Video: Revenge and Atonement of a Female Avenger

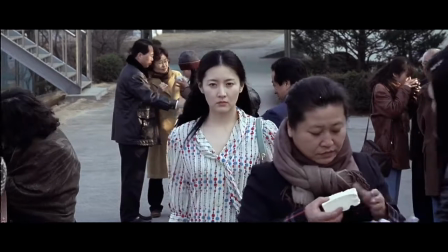Director Park Chan-wook's film Lady Vengeance is the last piece in his famous Vengeance trilogy.
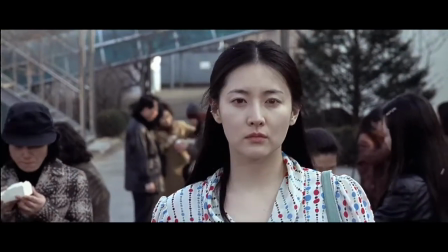As the final piece to the trilogy, Lady Vengeance features similar and different elements of aesthetics utilized by Director Park.
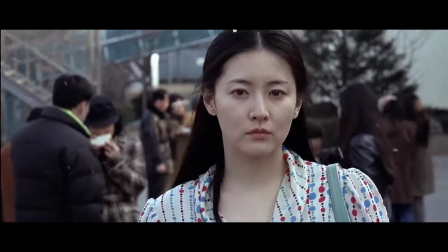In this video essay,
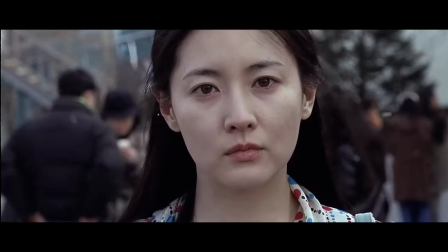we will explore how Director Park portrays a female Avenger's journey of revenge and atonement with the use of color and camera angles.
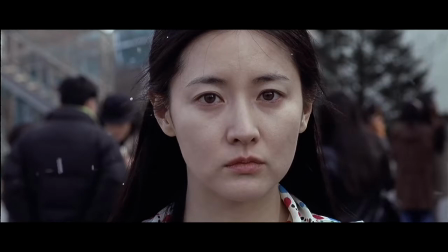The film opens with the release of Keum-ja from prison after serving 13 years for the kidnapping and murder of a little boy.
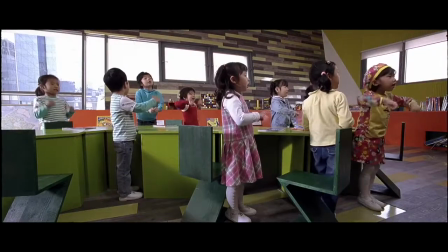However, it is soon discovered that Keum-ja was forced to confess to the murder by the real perpetrator,
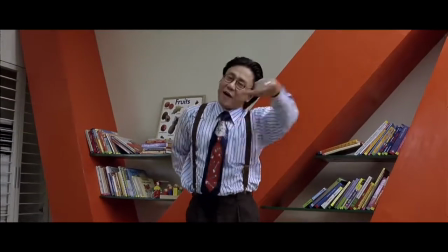Mr. Baek, a seemingly innocent English teacher at an after-school academy for elementary school children.
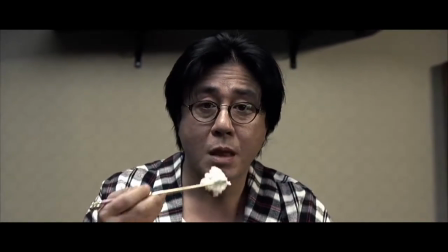A ruthless serial kidnapper and murderer, Mr. Baek threatened to kill Keum-ja's newly born daughter if she didn't confess to the crime.
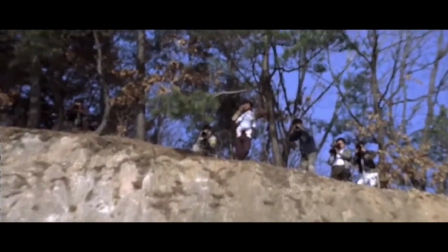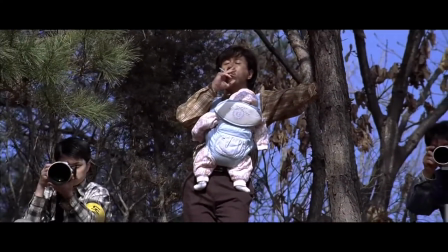Left with no choice but to save her daughter, Keum-ja admits to killing the little boy and is sentenced to 13 years in prison.
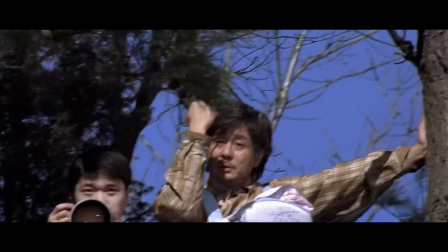This presents the motivation for Keum-ja's desire for revenge.
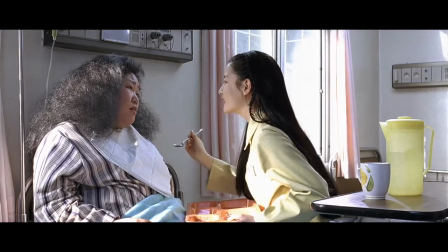Keum-ja in prison is portrayed as a kind and compassionate woman who looks after fellow inmates in need of help,
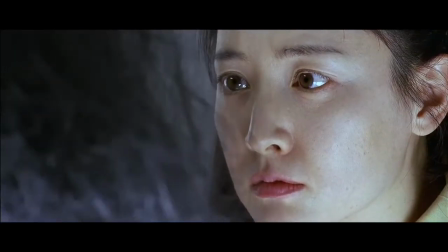as referenced in the original Korean title of the movie, Kind Miss Keum-ja.
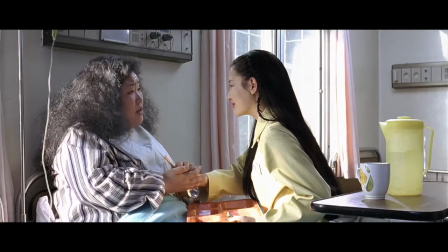However, all her service was part of a bigger plan: the utter destruction of Mr. Baek as revenge for what he had done to her and her daughter.
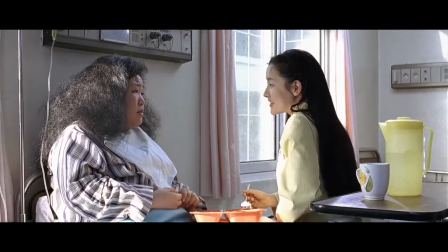The inmates who receive her help later become integral cogs in Keum-ja's revenge plot.
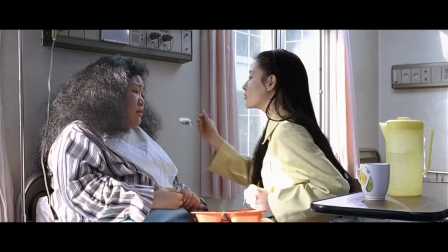This scene portrays how Keum-ja has become cold-hearted enough to kill this bully in prison with a smiling face.
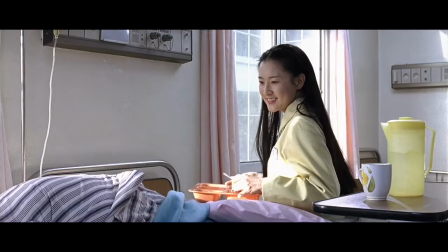The chilling ease with which Keum-ja kills this woman is heightened by the use of bright colors.
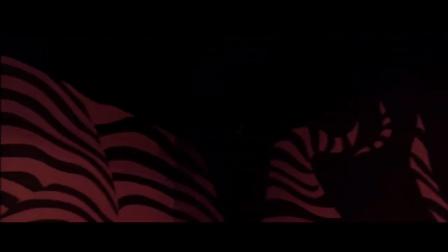Soon after Keum-ja is released from prison, there is a drastic difference in her appearance along with the entire color scheme of the film. Keum-ja and her room are embellished in red, including her dress, makeup, wallpaper, and furniture.
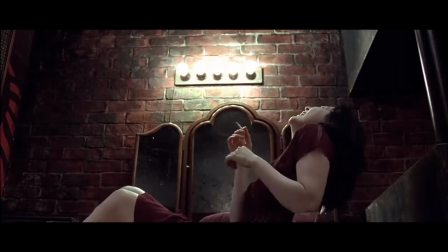This phase in the revenge plot represents the burning desire for vengeance in Keum-ja. This kind of change in appearance is evidently found in other films with female Avengers,
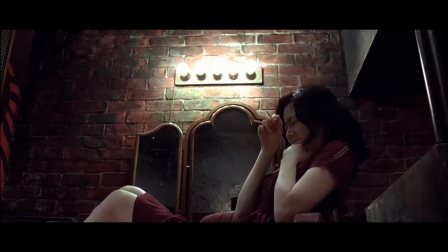where the protagonist completely loses her femininity in preparation for a violent act of vengeance.
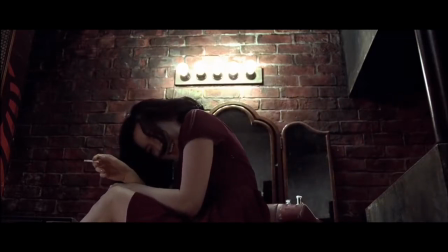However, an important element that makes Keum-ja different from other female Avengers, and this film different from other two films in the Vengeance trilogy, is the desire for atonement.
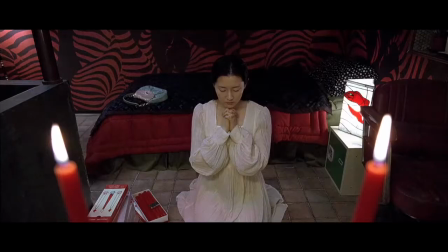In this scene, Director Park contrasts the white color of Keum-ja's dress with the redness of her room as she prays for atonement. He uses the contrast of these colors to introduce Keum-ja's desire to be atoned for her original sin, which was to help Mr. Baek kidnap the child 13 years ago.
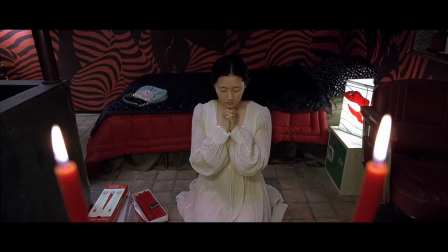Her desire for atonement is also evident in her quest to find her daughter, who had been adopted by a family in Australia.
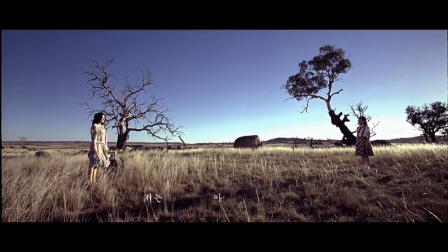Here, Park uses the long shot to establish the distance between Keum-ja and her daughter after all these years.
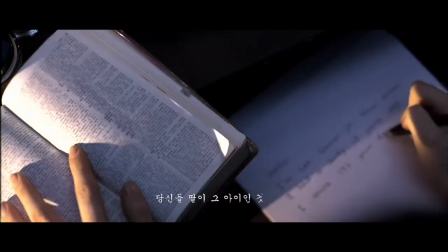I think it's your daughter now.
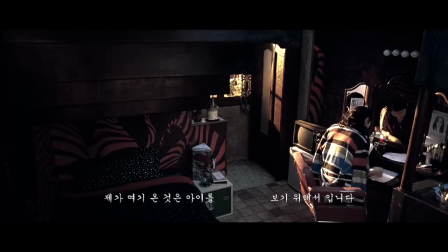I came here only to see her once and for all.
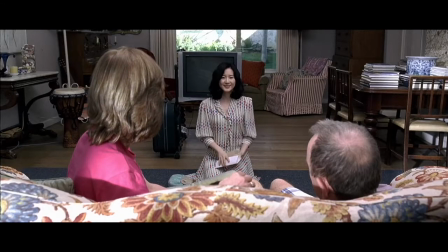When she goes to Australia to see her daughter, she is no longer dressed in red but in white, signifying that her desire for revenge is clearly separate from her maternal instincts.
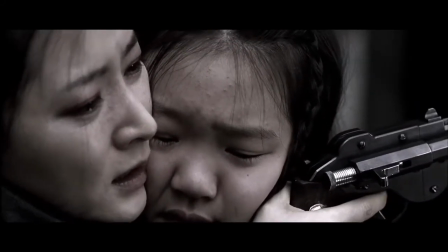As Keum-ja gets closer to finally abolishing Mr. Baek, she becomes increasingly conflicted in her desire for revenge and atonement.
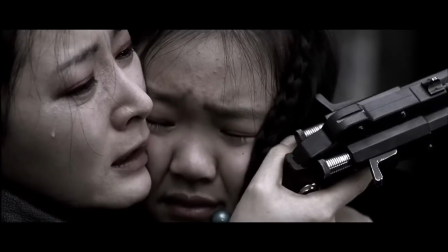Here, we see Keum-ja asking her daughter for forgiveness.
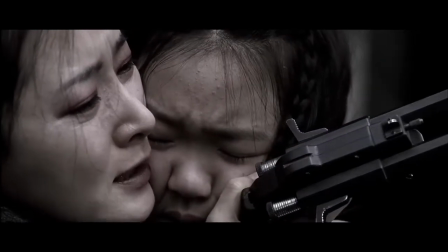An extreme close-up is used to maximize the effect of the expressions on both Keum-ja and her daughter's faces.
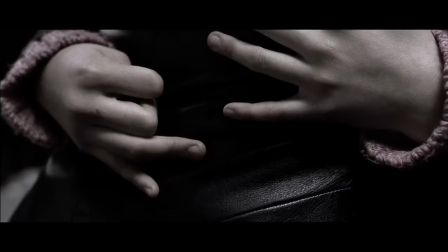As Keum-ja becomes more conflicted, we see her deviate more and more from violence.
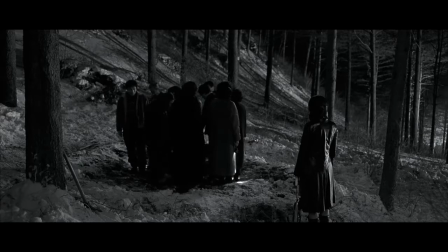By the time she has abducted Mr. Baek and plans his death, Keum-ja no longer actively participates in any violence.